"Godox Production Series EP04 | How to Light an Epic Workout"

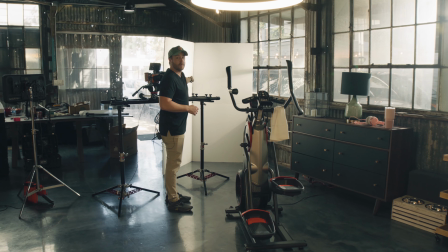8:18 And that is bouncing off of this poly board right here, which is gonna fill our subject nicely.
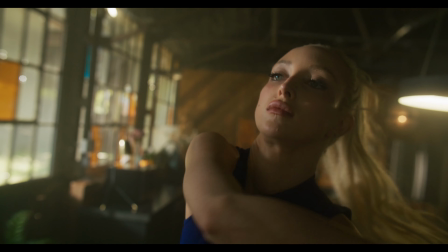8:23 It's gonna have nice diffuse soft light across her face.
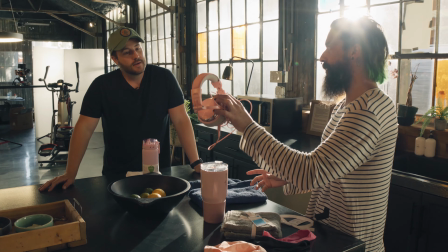8:26 So a thing to consider whenever you're looking at what you want your talent to wear is look for maybe something that's a complementary color to your environment.
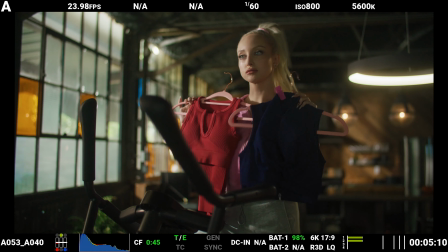8:35 So we have a lot of orange and tungsten color through the windows and the background.
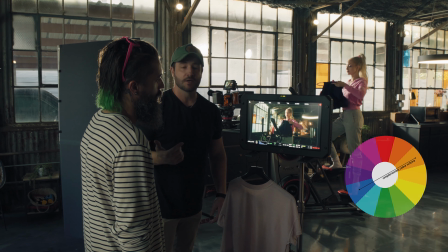8:39 So I really think going with a blue, which is a contrast color, to the orange would actually work out pretty good.
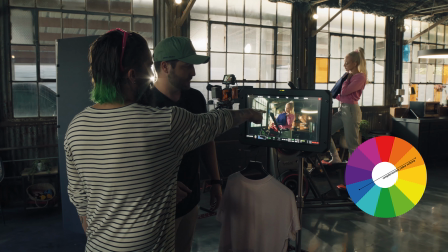8:45 What do you think? Yeah, it's a great idea. And I love that we have a splash that's blue here and to mimic it.
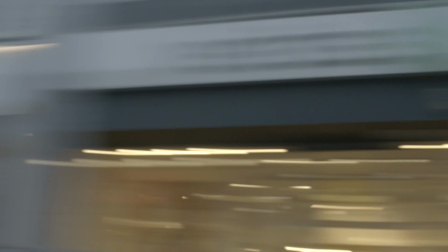8:51 Yeah. I think that's the one. Okay, blue it is. So, fitness commercial, we need sweat.
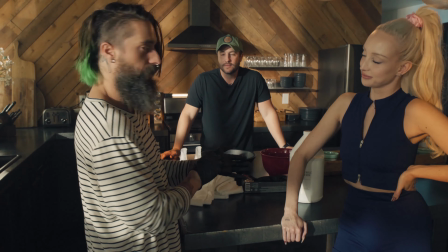8:58 So, to save time, in a matter of efficiency, we use glycerin.
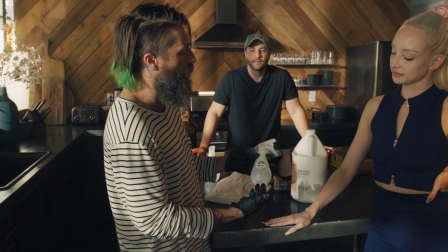9:05 So, typically, we mix 1 part glycerin, 2 parts water, and it keeps the sweat on the skin.
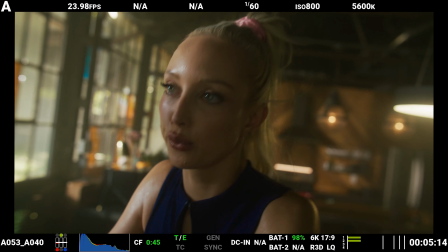9:12 And that's what makes it look like real sweat, right? And it stays consistent throughout? Yes.
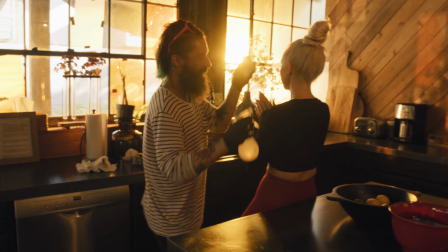9:17 Okay. That's the most important part. It stays consistent throughout. You can dial it back, or you can make her more sweaty.
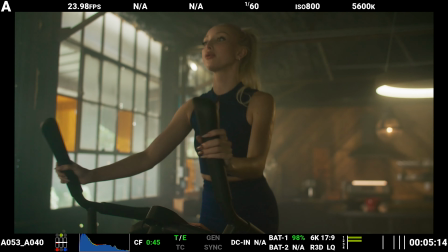9:25 You can make the sweat run, or you can make the sweat stay in place. Our camera setup today, we have a red Komodo with a 35mm lens.
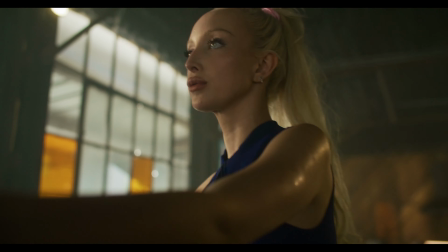9:34 And I found that the 35mm is just the sweet spot of what we wanted to shoot today, because we can get wide and tight and still get lots of depth of field.
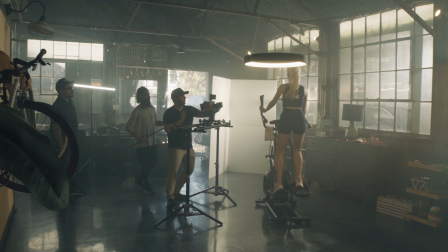9:42 And also, as far as camera move goes, since this is a fitness commercial and it's gonna be intense and a lot of action type shots,
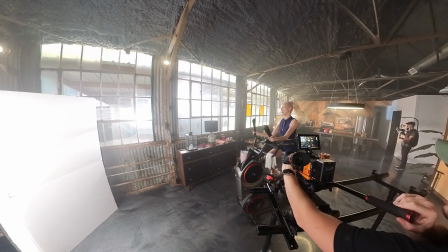9:50 movement is very key, and I feel like the 35mm with the Dana dolly will be the perfect setup.
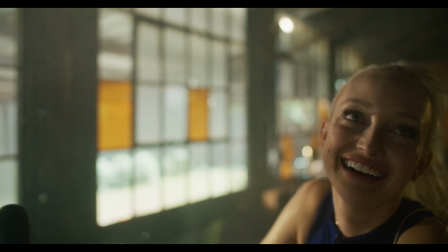9:58 She's going so fast, she's burning rubber. It's like all this smoke just like, just wafted.
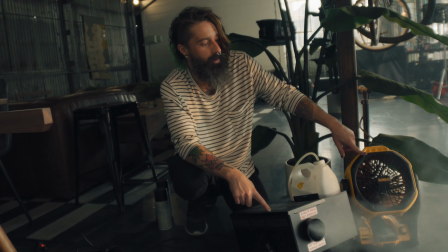10:07 So make sure anytime you're using a hazer that you incorporate a fan so it evenly distributes the haze.
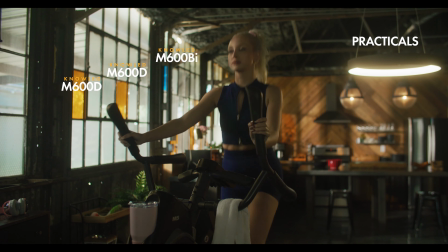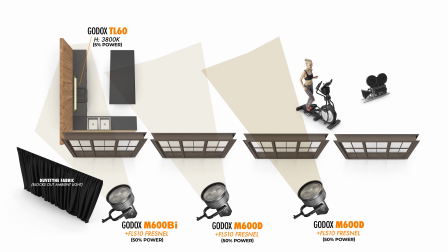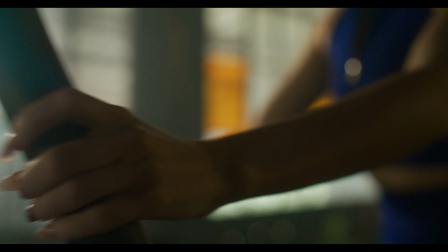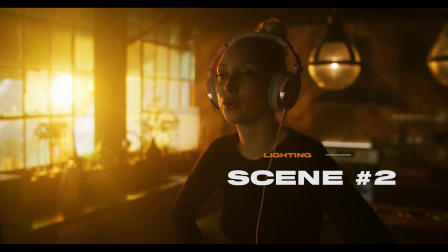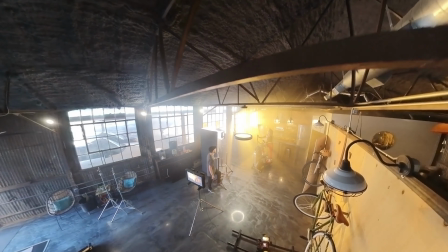10:45 So for our second setup, we wanted everything to look like magic hour. So we wanted to add more of an orange color temperature to all of the lights.
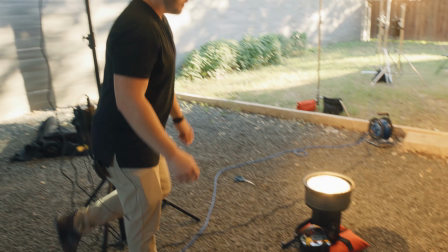10:52 So this light right down here, we took an M600 bi.
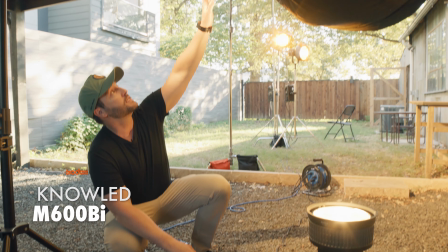10:57 Basically, this is hitting up into this area and it's casting this nice warm light and kind of
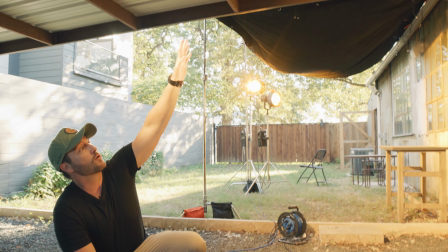11:02 like making the illusion of this warm evening light cascading across this window right here.
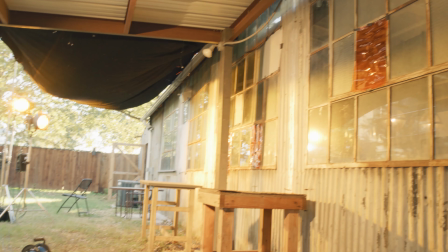11:08 It just kind of sells the whole fill area of what warm light would be with the sunlight.
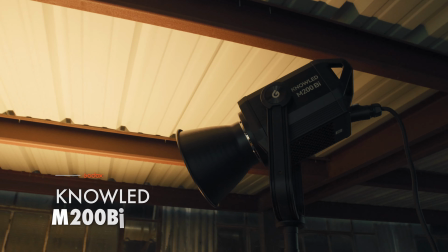11:13 And with this light, what this one's doing, this is an M200 bicolor light, and this light is cascading through the windows,
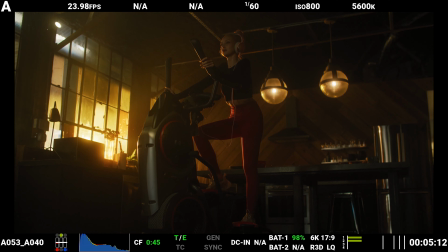11:21 and it's making a cool pattern on the backsplash inside of the environment in there.
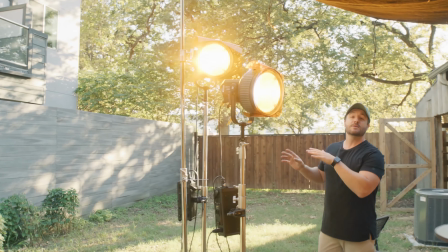11:29 Over here are two Knowled M600Ds with the Fresnels attached to them,
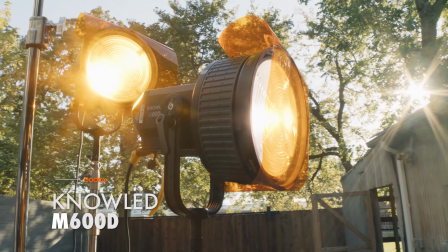11:34 and we added CTO gel to give it that orange look, so it looks like that magic hour light.
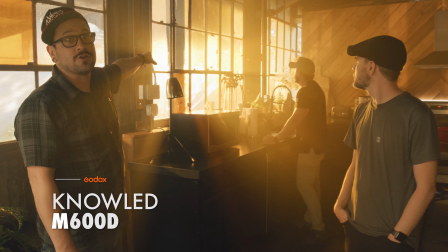11:39 We took both of the M600Ds that we put CTO over,
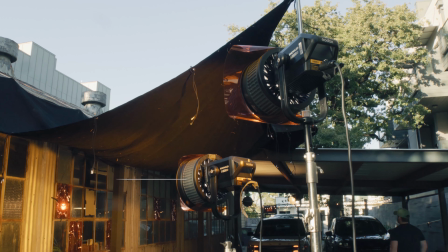11:44 and we actually combined them together to just create one gigantic light source to go ahead and mimic the sun.
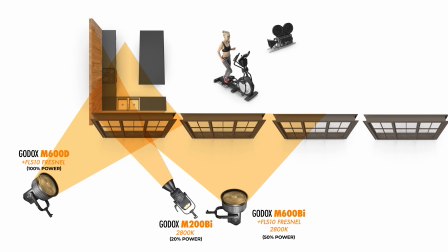11:51 So these are set at 100% power. They're kicking in through there, and it's giving our subject a nice backlight, which is creating a rim light and kind of bringing her away from the background.
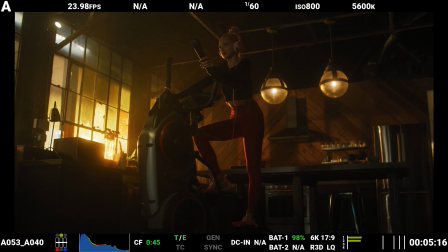12:00 And it really just mimics a really cool sunset type look. And so that's what we were going for.
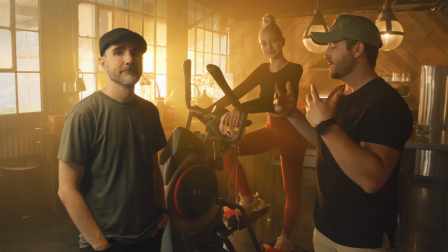12:05 So now that we're inside, we have created our magic hour look, and this is the interior. And what we decided to do was condense our world.
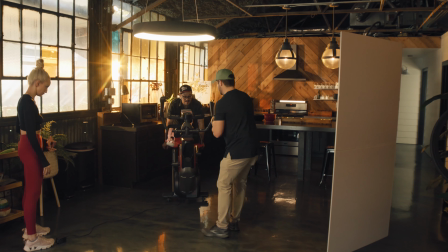12:12 And why did we do that? We pushed everything back. We were trying to create this look. It's still broad daylight outside, so we were getting a lot of light spill from the sun.
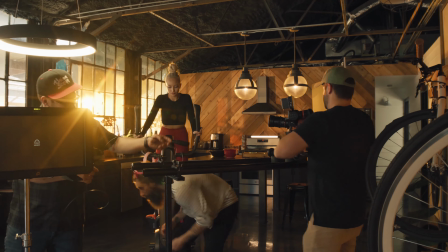12:20 We pushed back so we didn't have to cover as much territory with these front windows, and we could get tungsten coverage of the back windows.